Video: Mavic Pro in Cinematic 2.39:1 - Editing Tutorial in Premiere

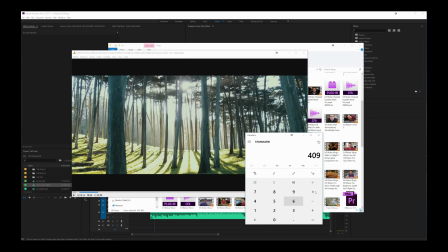[4:07]
So in Premiere right now we have a timeline that is 4096 divided by 1714, which is our 2.39 roughly footage timeline there.
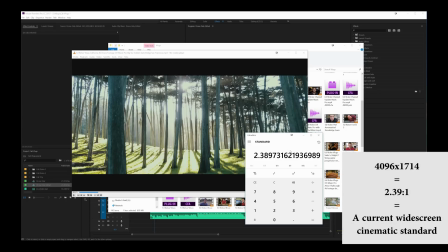[4:20]
And that's how we're going to get that cinematic look that you see sometimes in movies. Also there's a 2.35 which some people also use but I like the more extreme example of the 2.39.
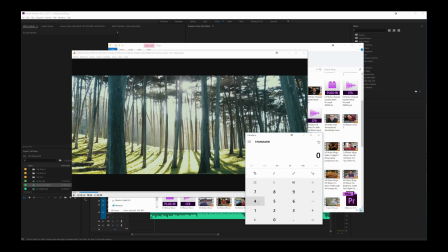[4:32]
Now how you would find that out for yourself if you want to have a different type of footage is you would take how wide the footage is so we're talking 4096 divided by 2.39 and we have 1714 essentially rounding
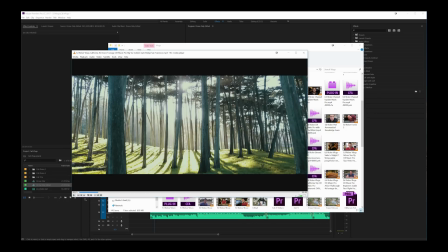[4:49]
up pixels and that's how you'd find how tall your sequence needs to be in order to get this specific cinematic aspect ratio.
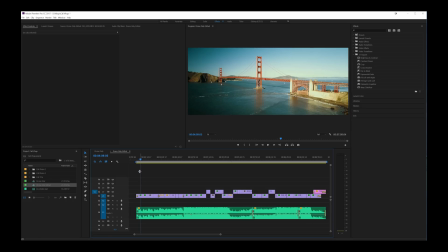[4:59]
Now the beauty of having an aspect ratio like this and shooting footage that is shot normally at 16 by 9 or in this case a little bit wider because it's 4096 by 2160 is you can affect the y-axis of it and kind of change your composition a little bit.
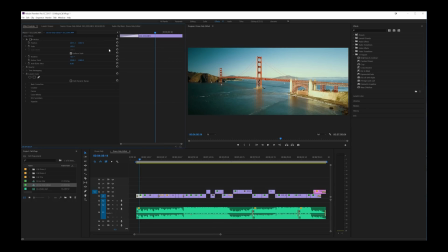[5:19]
You are throwing away a little bit of the image because you're cropping on the top and the bottom essentially but that also enables you to kind of get the exact composition vertically anyway that you like. You can also see a little bit of a rotation.
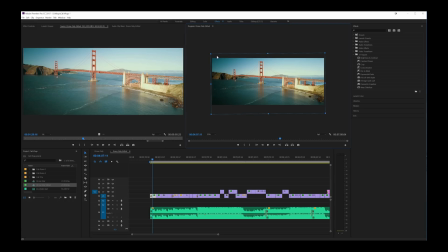[5:37]
It's rotated a little bit to the left. See how this line is not straight? That's because the Mavic was kind of struggling in the wind and I had a little bit of a tilted horizon so I did end up zooming in with
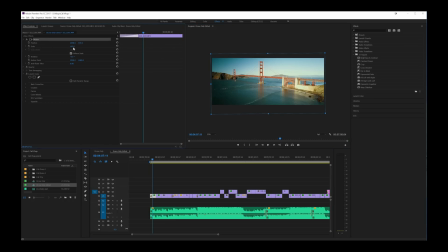[5:50]
the scale which you can go to effects here and you can affect scale and so it's 102% and the rotation is minus 0.5 or negative 0.5 so you can see that I fixed the horizon a little bit by affecting the rotation, and then in order to affect the rotation without seeing some blackness on the side,
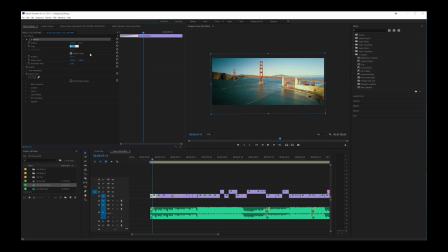[6:10]
I scaled in at 102. So if I go to 100, then you look at my minus 0.5 rotation at full screen, there's a little sliver of black here.
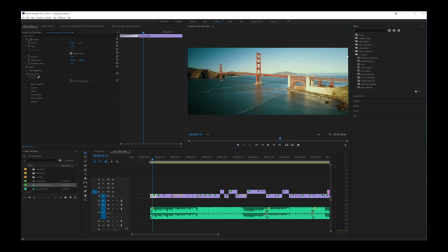[6:24]
Whether or not you'd notice that when you're watching the video, who knows. But anyway, so 102 on the scale allows us to then affect the rotation a little bit without seeing any edge of the image itself.
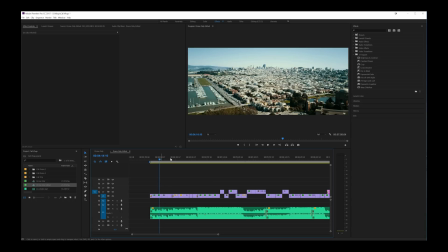[6:38]
Now some of these clips like this one and this one, I did not affect the Y axis of it. So that's pretty much how it was plopped in there and if I were to double click you see that the edges of the footage are pretty even on the top and the bottom. So I liked it the way it was, I didn't change it.
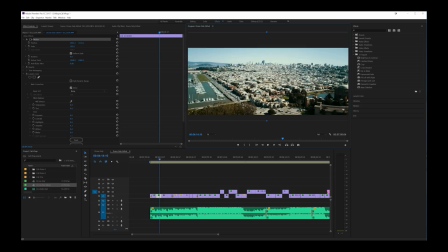[6:56]
But you see that there is just a lot of sky and a lot of not important stuff down there. So that's why I thought that it would look good in the center. This one as well looks good,
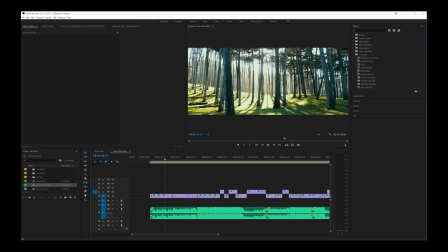[7:11]
you know, and you can't really tell that there is a tilted horizon if there is one because it's so hilly.
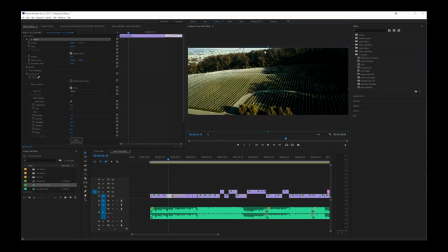[7:18]
Let's see, this one, we're actually at the very edge of the top of the footage. We have a lot of space down here, and that's because when I plopped it into this affected timeline here this cinematic aspect ratio
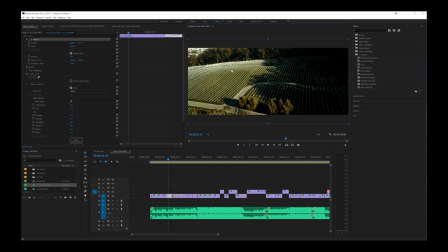[7:33]
That's what it looked like and I thought well I don't want to see quite so much of that I do want to see a little of the city in the background, so that's why I had it up like this
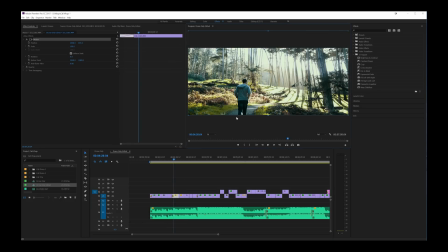[7:42]
And so stuff like this I think I also did affect a little bit So here I'm at the bottom because you know Harrison my friend. I didn't want to like Chop his legs off. I thought that looked a little awkward So if we're showing walking, you know, I want to at least show a little more of the path that he's walking along.
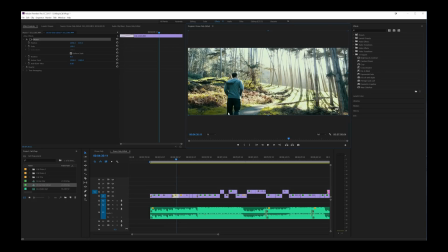[8:00]
So that's a better, a better composition for me.
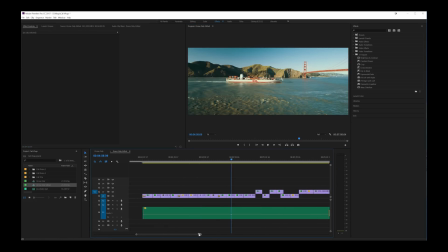[8:06]
Now most of these videos I didn't actually really affect that much in terms of colorization.